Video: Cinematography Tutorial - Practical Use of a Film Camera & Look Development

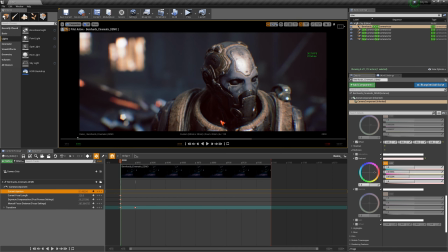compositing nodes until you actually see something, and it always has to run through your render and so on.
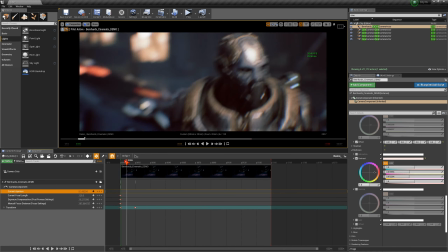You can see here the color correction is done. I have my animation in real time.
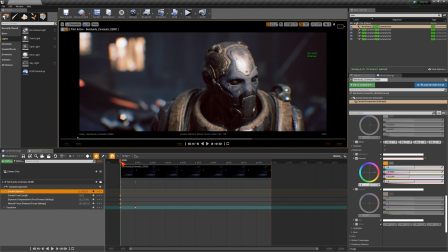If I do this, boom, I can see the whole thing in real time, and that is so much fun and so much more powerful, because I can do, like I said before, not just previz and layout and my cinematic approach and my camera in real time.
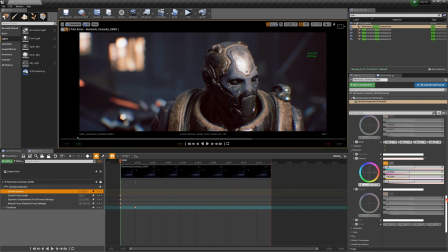I can also do the color grading and the lighting. So that's why I love it so much, and I will never ever go back anymore, because real time ray tracing is now happening, and it's the future. I'm telling you that.
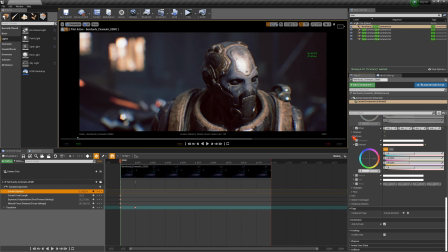No matter if you're in film or like for product shots, games, levels, it really doesn't matter. So that being said, what else? I showed you midtone, shadows, and highlights.
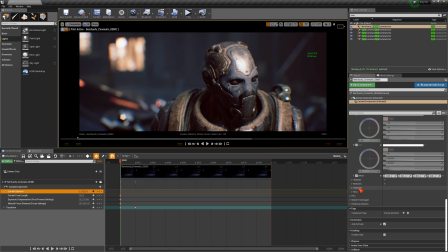That is really color grading, and that is very important, because you want to make sure that you have in the color grading, of course, something picked that looks really, really photoreal. So when you look at this, I would say those are the basics.
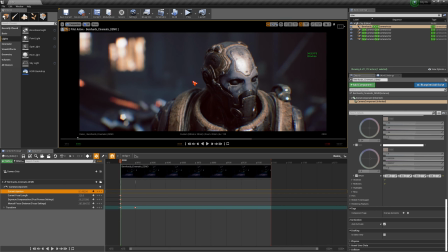Okay, I don't touch anything anymore on this, and you can see it looks pretty cool.
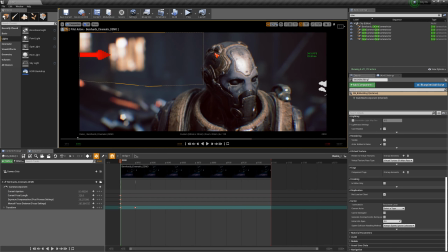But maybe as a final touch, what I wanted to show you also in real time is that yes,
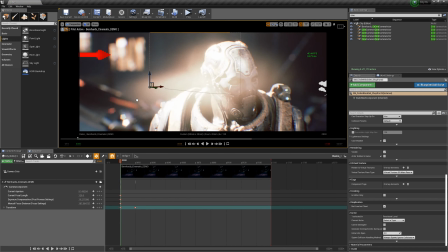you can add, for instance, additional lights. And that specific light now, what I was adding, is point light number 16, is like literally killing it right now.
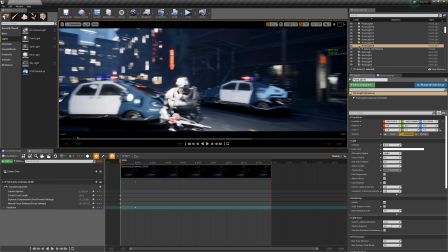So I basically jump out of here and look where this light is positioned.
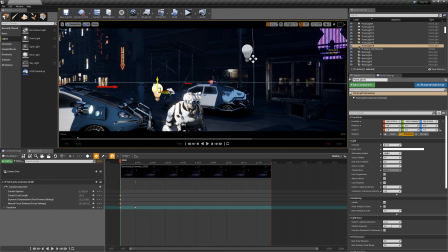As you can see, it's here right next to the character, okay?
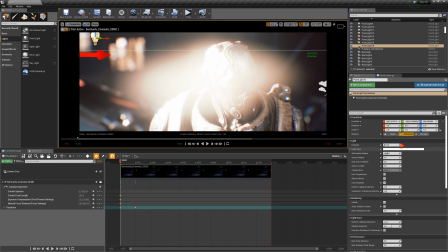So, and when I jump back into this, I basically make this a movable light.
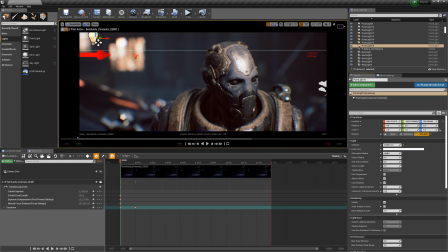Now you see it here. This is this light here.
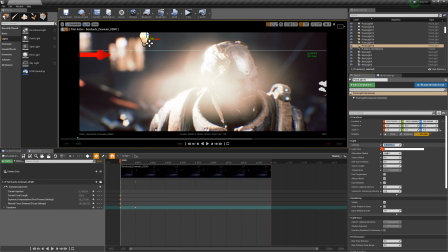And let's pump it up a little bit, you know, and let's make it 0.1.
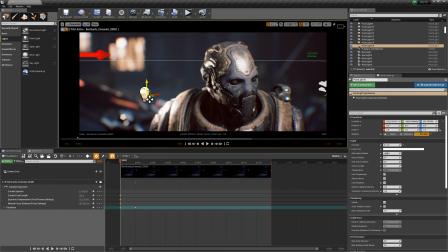And all I do, when you can see this, I can position my light in real time. I get also a bokeh effect on it. But the fact is, I can now shift that light anywhere I want to, just to make sure I get a nice rim light on his head.
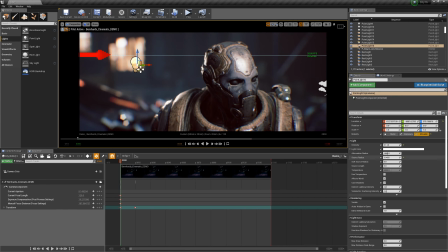And I can change the source radius, so that gives me softer shadows and larger shadows. Like if it's 0, it's a sharp shadow, but if you change the source radius, it gets a larger shadow.
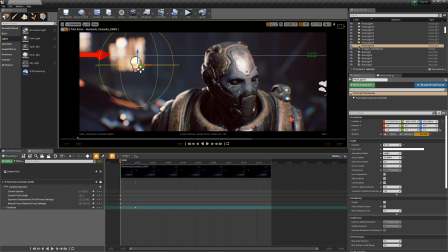And like I said, I don't want to go into specifics into lighting, because lighting is such a big chapter. Okay, there are multiple different lights. You need to know how you can influence a shot with lighting scenarios, and how you light something, key lights and you know,
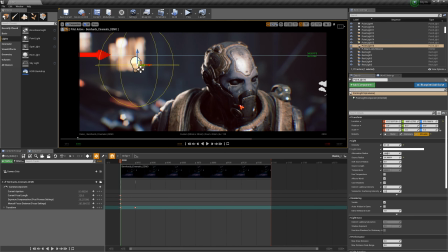bounce lights and everything to get the specific look and feel you want to achieve.
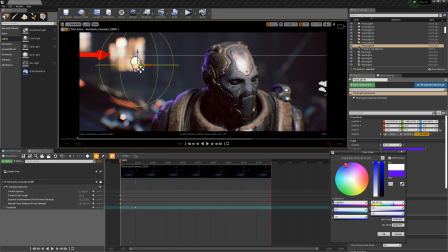And then of course for the retracing, there's a lot to say, a lot to say, because not every light will be fully retraced for GI, for global illumination, and so on. So there's a lot of stuff going on. But as you can see,
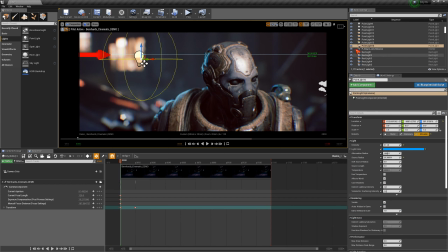if this light wouldn't be on, right, then you can see that the head, the shape and shoulder form definition is getting lost a little bit in the background.
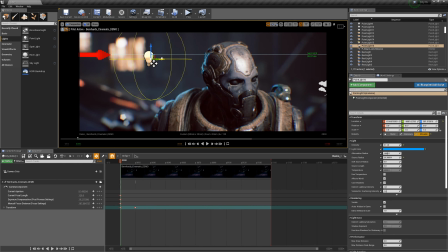And if I add this specular highlight and make sure that this light is kind of like illuminating his, as a rim light, also here his back head and the shoulder, and I just used here,
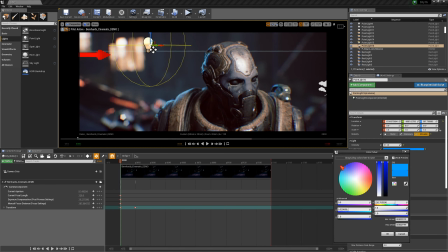like, for instance, blue or red or orange, just so you can see this light very, very clearly, right?